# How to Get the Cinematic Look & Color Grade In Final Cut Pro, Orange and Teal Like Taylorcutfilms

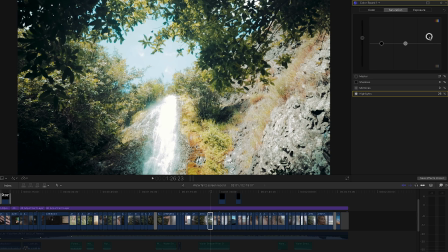637s
And put saturation in the highlights. I really wanted to have some nice vibrant colors in that shot.
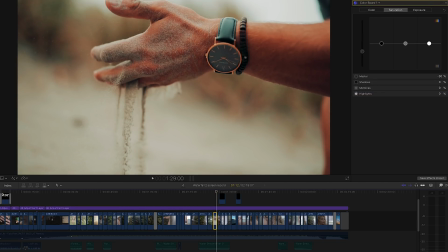Color board, this shot, I brought down exposure. Yeah, not too much to that. Pretty much just a LUT on and off.
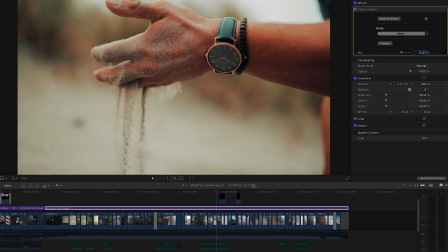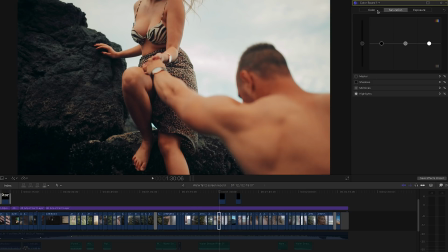669s
Not a lot going in there, just really subtle exposure to midtones, making it a bit warmer feeling.
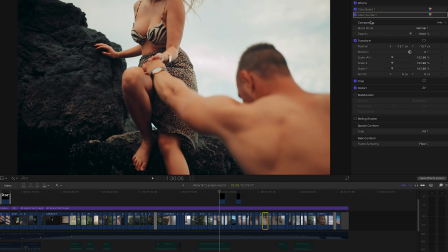681s
So all these beach shots, they have a little bump to those whites or highlights there,
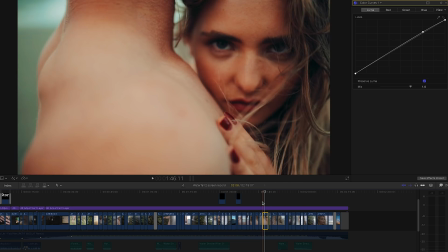690s
just because the sun was a bit flat on the beach, one a bit brighter.
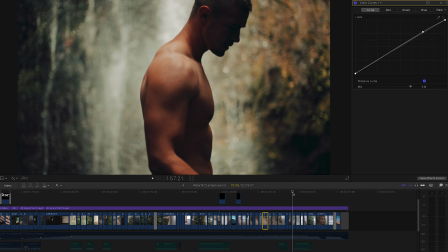698s
And then these shots, not a lot to them. I think I wanted to really soften up the light in a few of these shots.
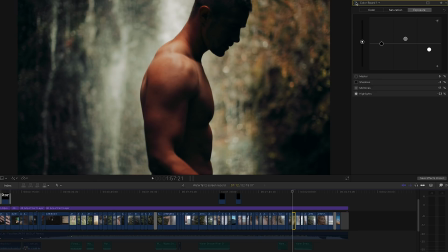709s
So if I just reset that, you can see it's a bit dark. So brought up the midtones
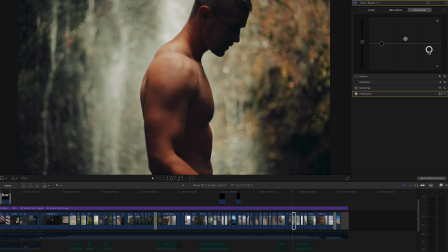716s
and then brought down the highlights just to make it look a bit softer in these last few shots.
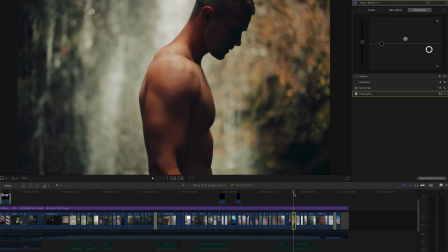722s
Quite like the colors in them.
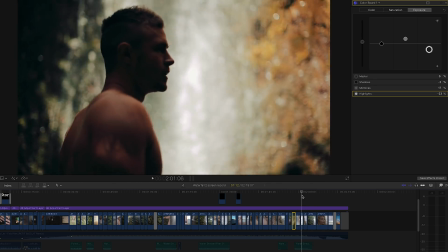727s
How about...
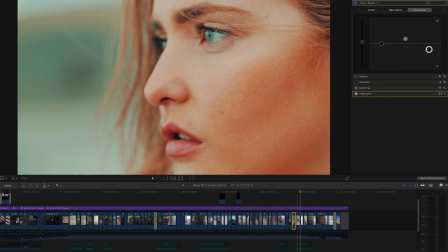731s
so LUT on and off of this one.
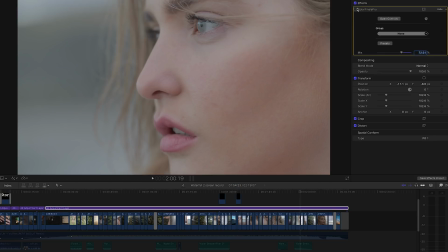736s
Looks good.
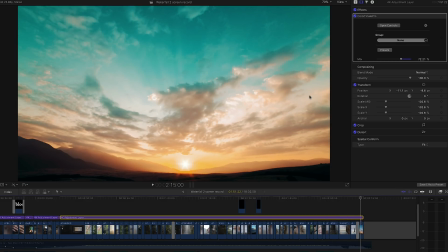739s
And if we come over to the last shot here, here's another one from Storyblocks, and I'm really happy how my colors ended up in this shot as well.
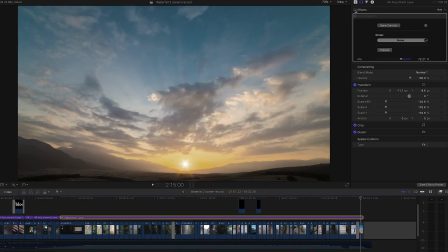747s
So if I just turn off the LUT on and off, you can see I'm really happy with those colors.
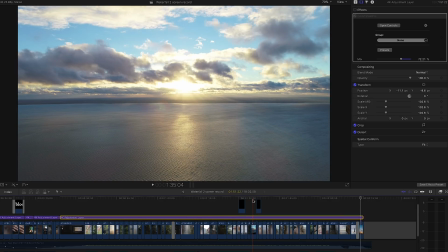754s
And it's just awesome that you don't actually need completely flat footage to color grade these shots.
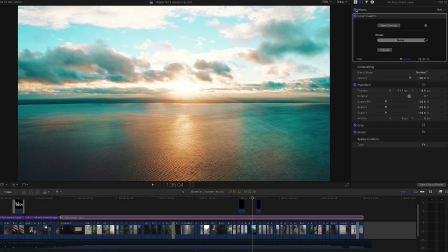760s
And especially this shot here, it added a real new perspective to my video, because I don't own a drone,
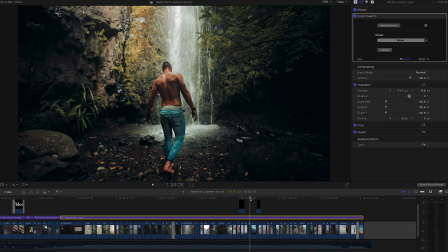768s
so I definitely always use Storyblocks to grab a drone shot or so,
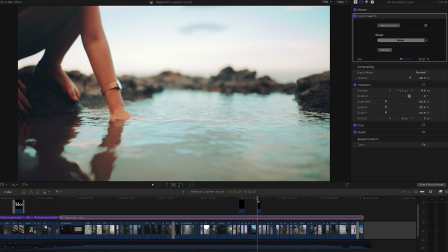775s
just to really mix up the shots in my videos.
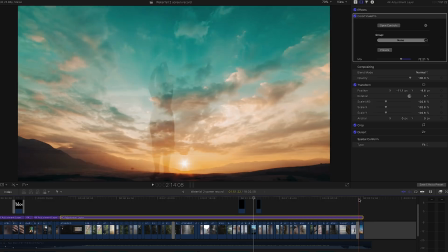779s
And yeah, I'm just really happy with how my LUT also works on them.
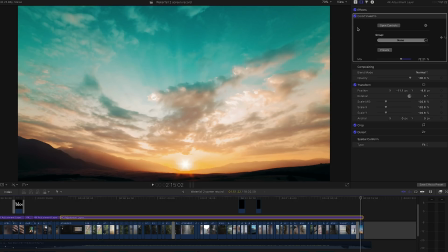785s
So yeah, definitely recommend Storyblocks. You guys can check them out, first link down in the description.
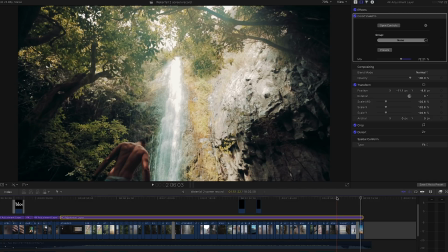792s
And yeah, I'll leave the video there, guys.
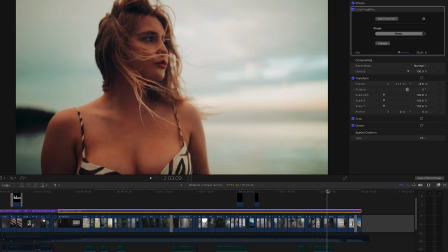795s
Comment who you guys want to see in terms of photo editing, so I can reach out to them on Instagram. They can send in a photo, I can do a tutorial on them.
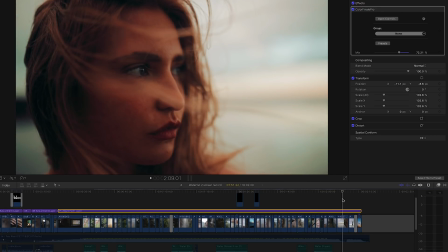804s
And yeah, I'll make the LUT for this video available to you guys. Go check it out over at my store. Check out the presets as well. There's just a ton of value over there for you guys.
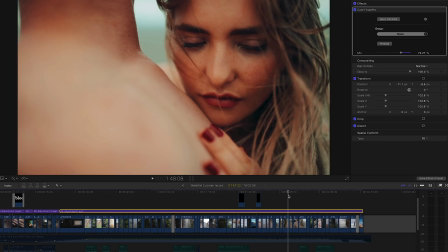816s
And yeah, leave a like, leave a comment. I'll catch you in the next one.